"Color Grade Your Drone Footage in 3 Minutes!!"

What's up, guys? I hope you all are having a fantastic week. Today we're going to be talking about, oh, just one second, let me just grade this real quick. How to grade your drone footage, or any footage. I mean, this rule will apply to any footage you have, but I get a lot of questions asking me how I color grade my drone footage, so I thought I would make just a quick little video on how I turn this shot into this shot. All right, let's jump right into it.
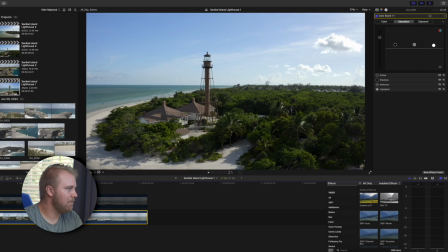All right, here is the shot we are going to be working with. This is a clip I got with my DJI Mavic Pro 2 over on Sanibel Island on the west coast of Florida.
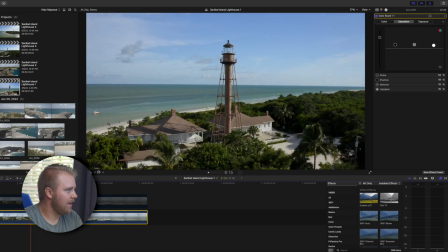And a beautiful clip. It was a gorgeous day, and it graded pretty nicely, I think.
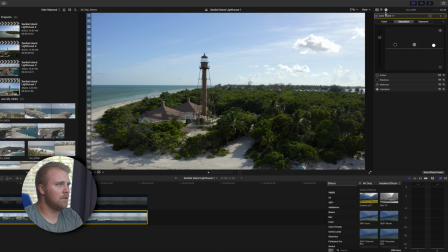So here is what it looks like without any grade.
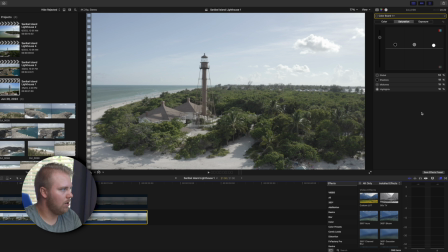Alright, so generally I'm shooting most of my drone footage in DJI's D-Log, which is basically like a very flat profile, low saturation, low contrast. Any log footage is the best kind you want for grading footage. So if you are able to shoot in it, I would recommend shooting your footage in a log format.
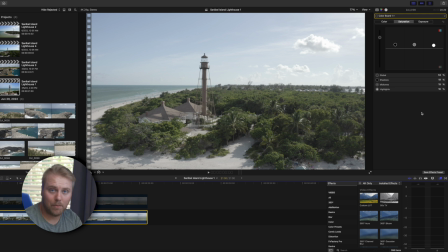That way it gives you the most information, the best punch for your buck, basically, in order to grade your footage to a really nice level. Alright, so what I normally do is I'm going to go ahead and open up my video scopes.
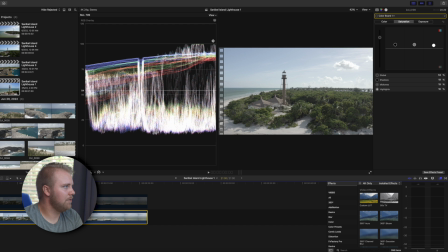And I'm just going to slide this over so I have just a little more room.
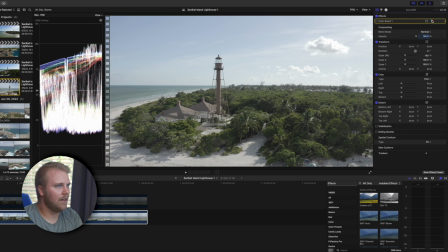Alright, let me go over here and I'm just gonna delete that. We're gonna start fresh. Alright, so again, let me just find a good frame that I want to use, something like that maybe.
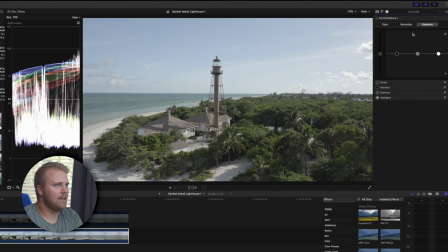Alright, I'm gonna go to my color board and I jump to my exposure,
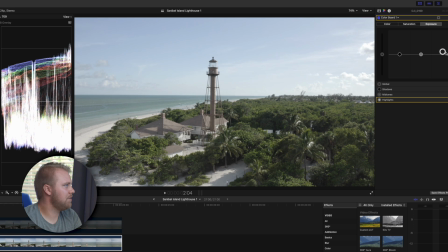and I want my exposure to not really cap any higher than the 100 mark over on the vector scope. You start crushing your highlights, blowing out your highlights once you get to 100. I'm going to take my shadows down close to 0.
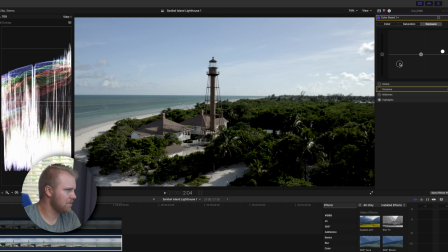You don't want to go below 0 or the blacks just start to get too intense.
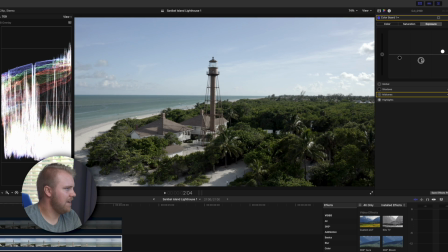We'll take our midtones down a little bit, maybe right in here somewhere.
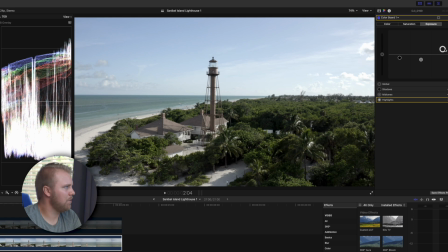And I might actually take my exposure up. I think some of that stuff on the right that you can see on the right here, the vector scope, is from the clouds. So I don't mind that being just a little bright, in order to give some extra brightness to the rest of the image.
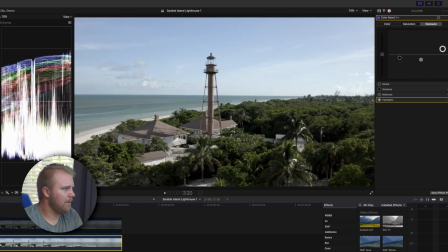Alright, so that's looking already a little better, a little bit more properly exposed. Now we're going to add some color.
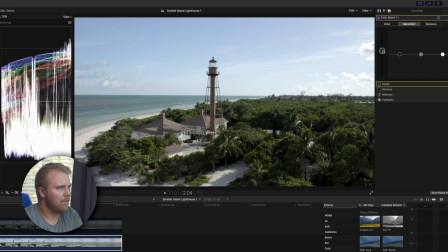I'm going to go to my saturation. I'll just take kind of everything up a little bit, probably up to around maybe 50%. And then I will probably go through and add some saturation to the shadows, a little bit to the midtones, and even the highlights a little bit. Highlights will help with the sky and water.
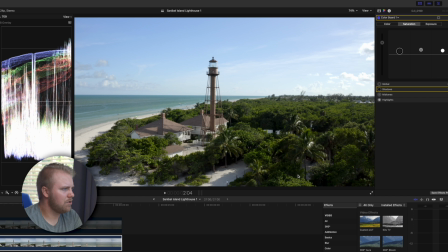I might turn the shadows down just a little bit. I don't want everything to look too saturated, too green, too unrealistic.
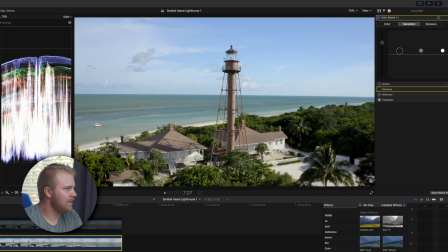But I think that looks pretty decent. I'm actually not going to touch anything with the color. I mean, I could adjust the hue a little bit if I wanted to blue it up just a little bit, maybe, or warm it up.
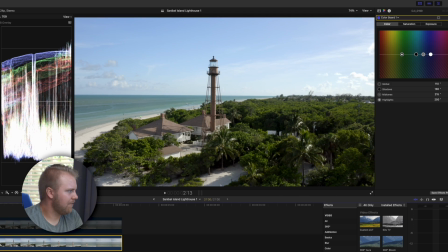I could warm it up a little bit, kind of give that afternoon light, kind of give a warm, ever so slight glow.
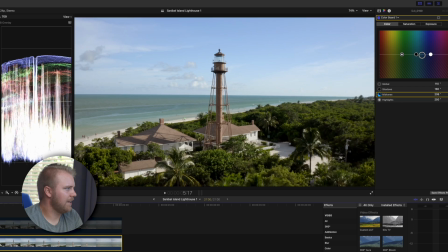Bring like the midtones down just a little bit. Something like that. Very, very quick, very basic.
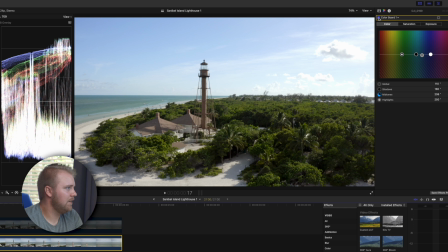Let's just see what it looks like off. That's off. And then on. Off and on. And again, the exposure's a little high, so let me see what it looks like if that's toned down just a little bit.
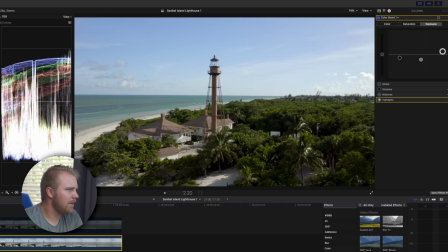That way we can still have the clouds in the sky. We don't blow that out too bad.
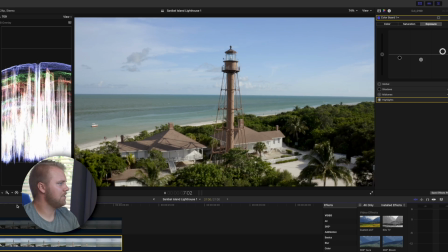The shot's kind of turning away from it. So I think it works out just fine.
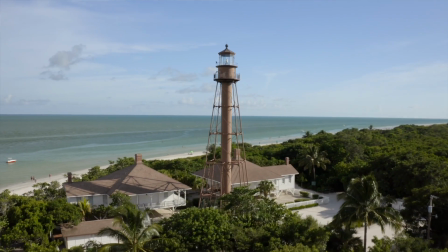Again, I just wanted to show you guys how to color grade your footage without having to use a LUT. You just want to be careful about crushing your shadows or overexposing your highlights,
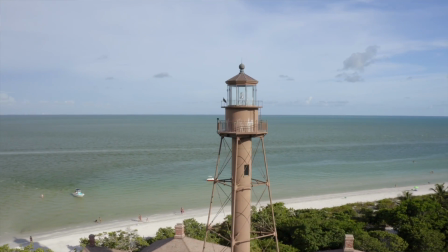finding that good balance to grade it, bringing out the color and that warmth to it. And that's pretty much it. I wanted to keep it quick today, and I hope you guys subscribe. Please comment any questions you have in regards to color grading.